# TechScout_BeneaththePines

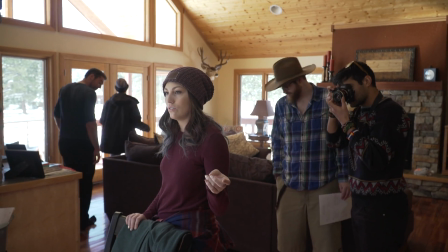There's a fireplace, there's a lot of warm lighting. It's also really nice because we have a garage attached to our house, which was a big thing that I was looking for since half of our scenes and our big final scene are placed in the garage. So having that was a big thing for me. And even the coloring of this house, it's very dark on the outside.
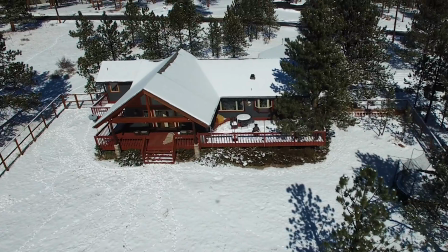It has that nice red wood. That's something I was looking for too because it kind of gives it that creepy aspect.
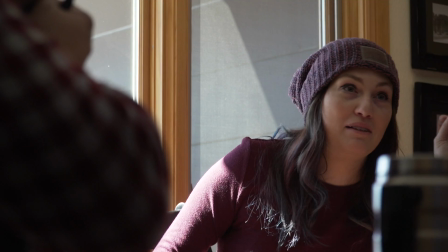It all basically followed the script and how I wanted spacing to work out and blocking.
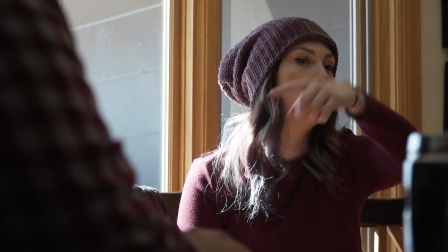But for this house specifically, I had to rework it a little bit, which was fine.
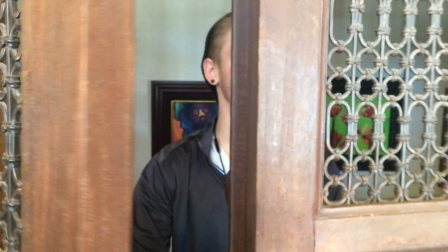It works out. There's a nice door that we can shoot light through that's going to give a nice pattern into a hallway, and it all works out. Overall, this location has everything that we need. There's not much to add to it.
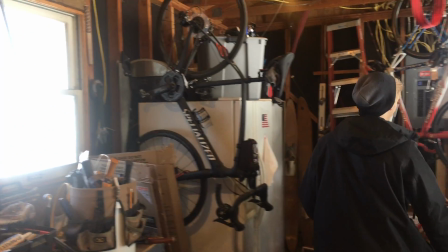We're going to need to add a chest freezer to the garage, but other than that, have enough space to house everybody, so that'll be nice. But the owners are gone for about like a week and a half. half, so that's nice that we get to come up the night before on pre-light, so in case weather gets bad or anything like that, we can come up ahead of time and make sure our crew is safe getting up here. Are you rolling? Hi, fam. We're gonna make a movie! It's gonna be a great movie. Great movie. What?